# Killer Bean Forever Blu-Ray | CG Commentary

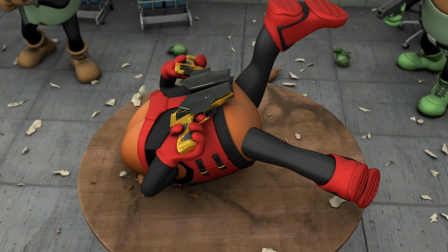[44:44]
I guess it's it's sort of like working in video games where you have a limited
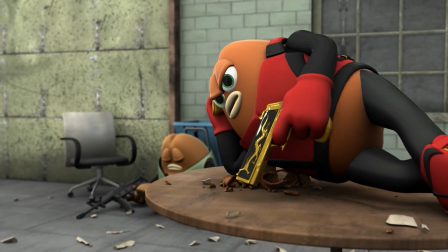[44:51]
computer system or video card system,
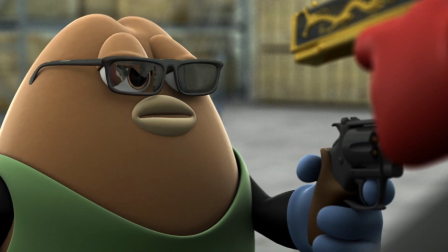[44:56]
and you know, the stuff that's far away you have to keep low res. Like the textures were really low res in the backgrounds, characters were low res.
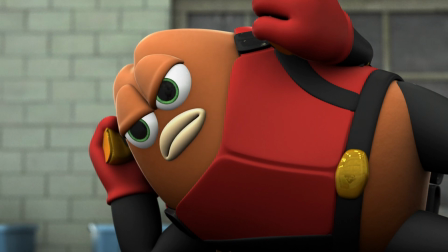[45:05]
Not really. The closer you get, the higher the resolution.
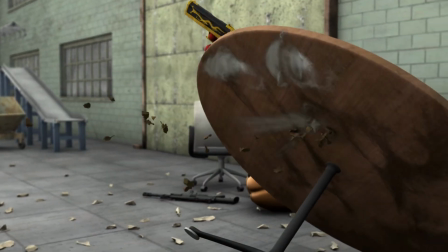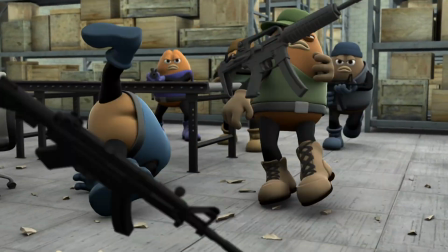[45:17]
This action sequence with the one long shot here with all these characters moving in and out,
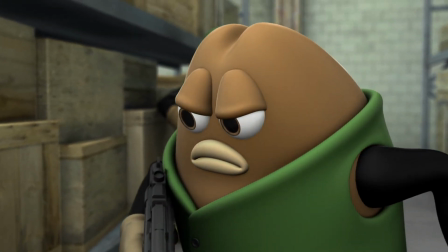[45:25]
it took a long time to make. I think this shot took about a week to animate, but I really liked how it came out.
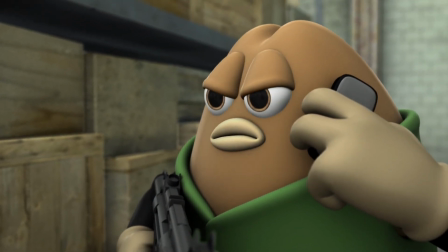[45:34] Hello. They, we're being attacked. I think it's Killer Bean. How do you know?
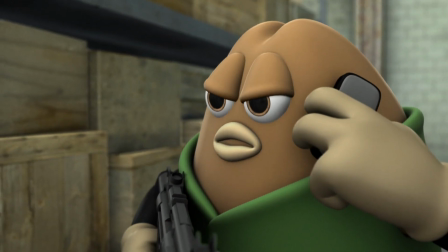[45:41] Well,
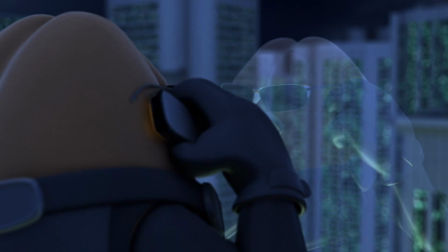[45:44] he's killing everyone. We're sending the mercenaries.
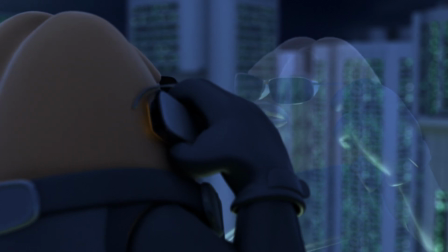[45:49] Just hold tight.
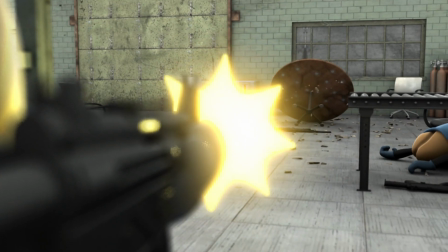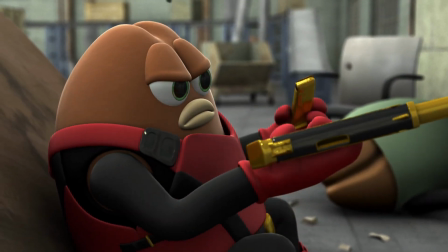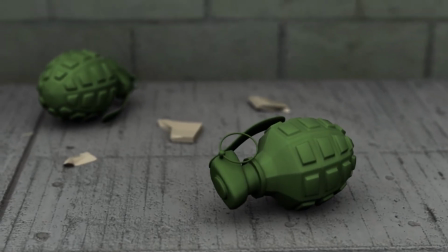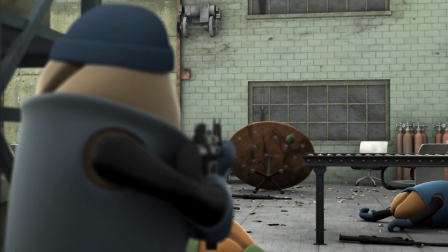[46:08] Keep firing! Don't let up!
So the grenades here are just rigid body dynamics.
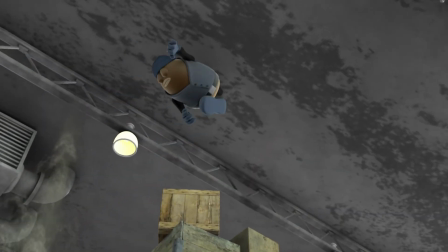[46:14]
I just tossed them and I let them bounce however they want to bounce. And the explosion was particle illusion.
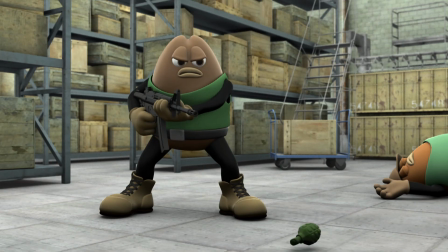[46:21]
I had two different explosions, one in front of the other to give it some depth.
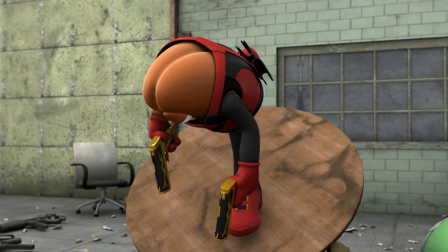[46:26]
And I put a point light in between. I made those explosions translucent so they would catch light.
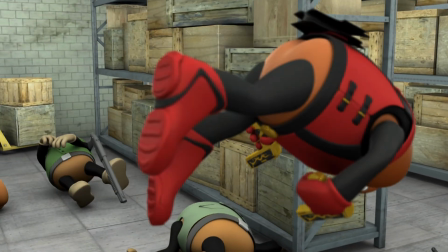[46:36]
And it really pulled off the explosion. It made it look like the explosion was in the scene, not just a 2D cheat.
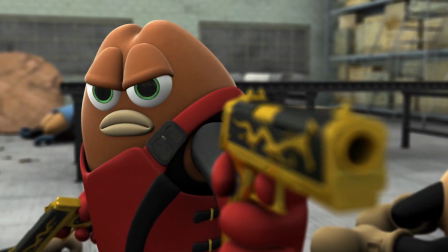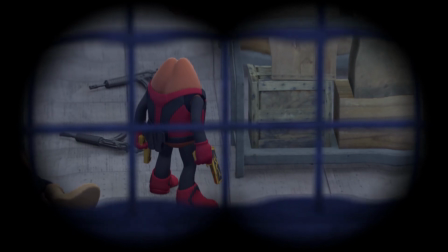[46:50]
So the binoculars are kind of like the scope, the sniper scope on Killer Bean's rifle.
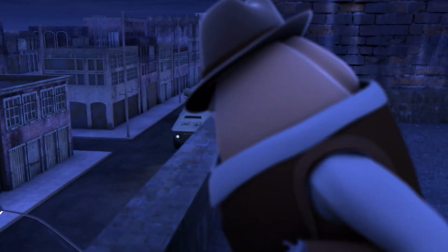[46:57]
Yeah, the edges were kind of refracted off to make it look more realistic.
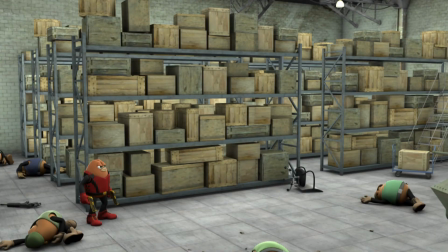[47:03]
Now this armored personnel carrier, when it hits the wall, when it hits the garage door,
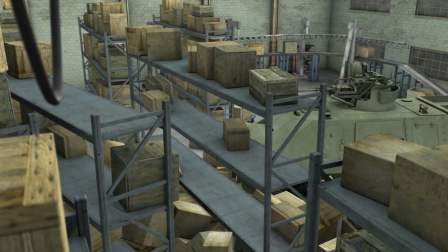[47:10]
it shatters, and that's using rigid body dynamics. And then when it hits the crates, it's also rigid body.
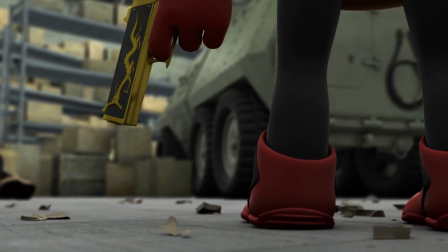[47:16]
The difference is when it hits through the doors, the pieces of the garage door don't collide with one another.
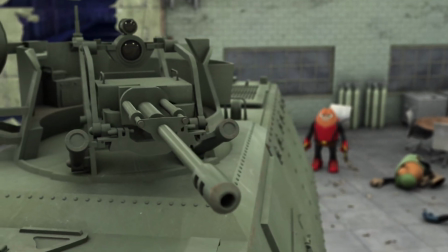[47:23]
They just blow out. But the crates, the resolution was low enough that I could let
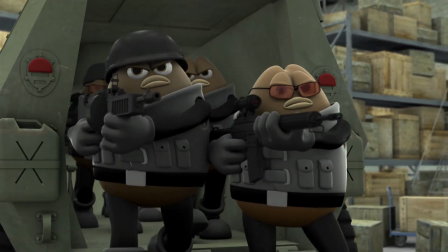[47:30]
the crates bounce off each other, and it was pretty important because they had to land on each other and create a pile of crates.
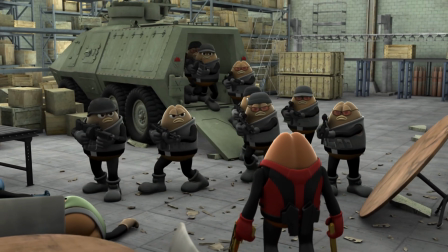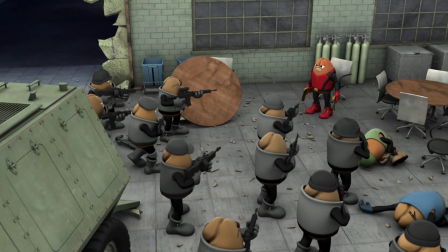[47:44]
So you see on the ground on this scene, there's a lot of broken glass, a lot of broken shards.
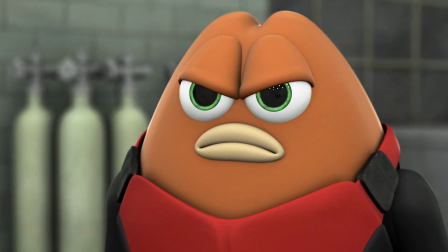[47:51]
It's a lot like how I was saying in the first action sequence that I destroyed the warehouse as I went along.
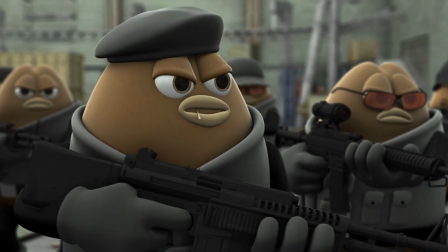[47:58]
And basically, I did the action sequences in sequence.
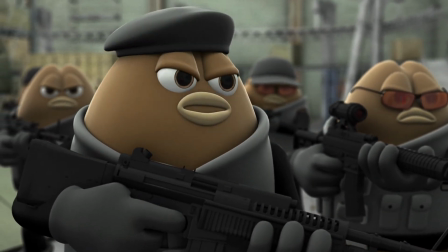[48:04]
So whatever broke in the beginning of the sequence, then I built upon that. I used that file for the next shot.
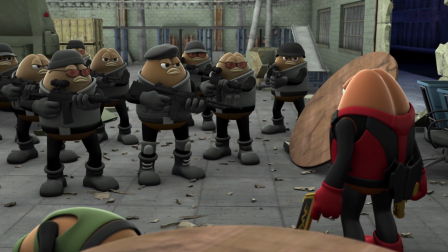[48:11]
And then whatever destroyed in that shot, I used that file for, the shot after.
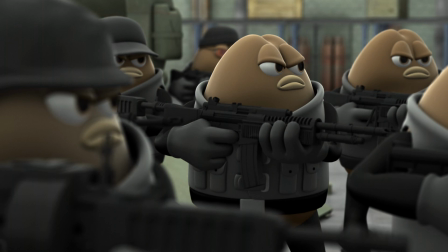[48:16]
So I didn't really have to set dress anything. Everything just happened the way it did.
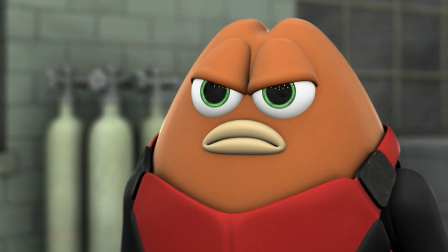[48:21] I led these beans through 3 tours of duty, accumulating a total of 15 medals of honor, 11 Purple Hearts.
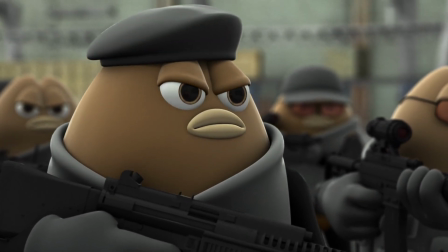[48:30] Sure, we lost a few good beans.
So all of the mercenary beans in the background, they pretty much all have the same animation.
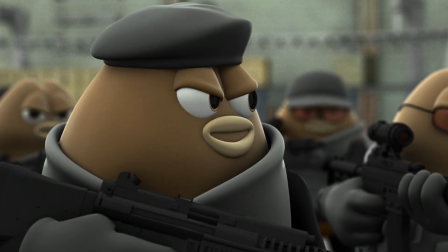[48:38]
I did about 3 different types of head motion and mouth movements,
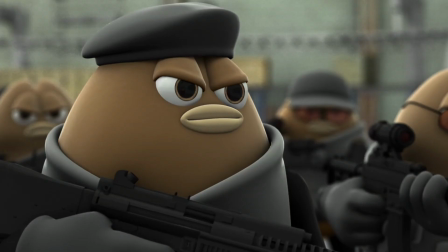[48:44]
and I just offset them so that they don't happen at the same time.